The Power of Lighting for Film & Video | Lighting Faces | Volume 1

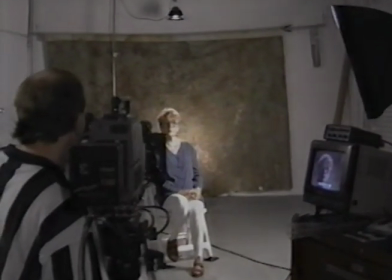[53:31]
To light Donna,
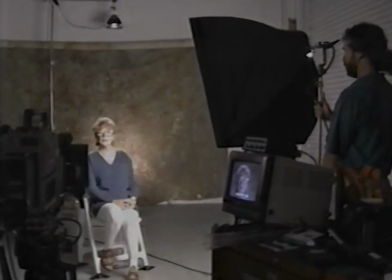[53:32]
the refill light is started at 3 o'clock and then walked toward camera until the specular highlight in the glasses causes a problem.
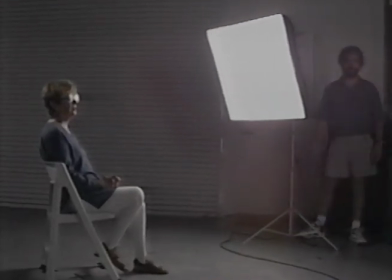[53:40] There. Terrific.
The source is then walked back toward 3 o'clock to a final position.
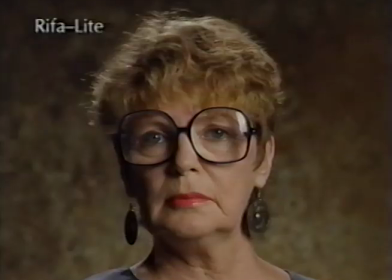[53:45]
The camera point of view reveals the movement of the refill light, and we can see the reflection of the source as the soft light is moved toward camera. The light is then moved away from camera, and when the highlight leaves the lens, the position is set.
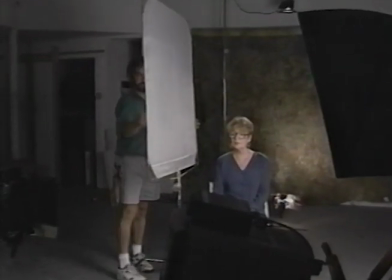[54:02]
To create a fill light source for the shadow side of the subject, a 4x4 silk is placed at 8:30,
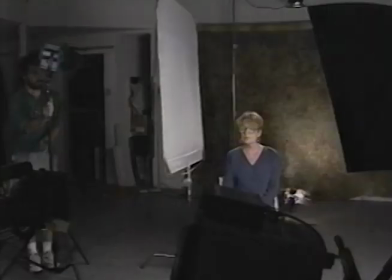[54:08]
and a 650 watt Fresnel is set to illuminate the subject from behind the silk.
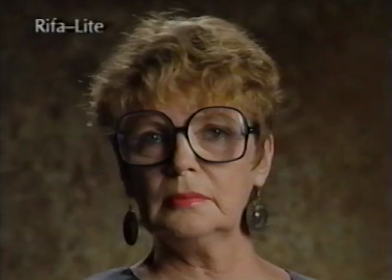[54:13] Back it off.
The image of Donna without the fill light source shows the effects of the refill light from the 4 o'clock position.
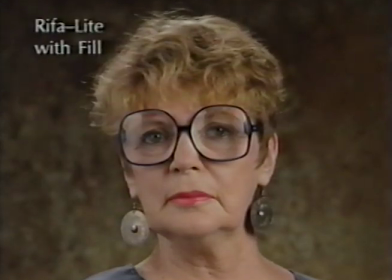[54:21]
By adding the fill light from the 4x4 silk, a soft, even illumination of Donna is achieved with minimal reflections in the glasses. Bill Halshevnikoff has some closing comments. My goal in producing this tape was to present some very fundamental, some very factual and physical information about lights and about lighting people. When you're lighting a program, there can be 1,000 different decisions to be made about where you place your lights and what kind of light sources. But when you're lighting people, it pretty much gets back to the same fundamental ideas. The size of your light source, where you place that light source, what kind of contrast ratio, what kind of separation. Those reoccurring ideas happen almost in every single lighting situation when you're lighting people. My hope is that after watching this program, a shooter can go out and make some very conscious decisions now about their lighting techniques, about how they want to produce the light for this certain interview, and hopefully the image will get very close to the image that they've set forth in their mind's eye.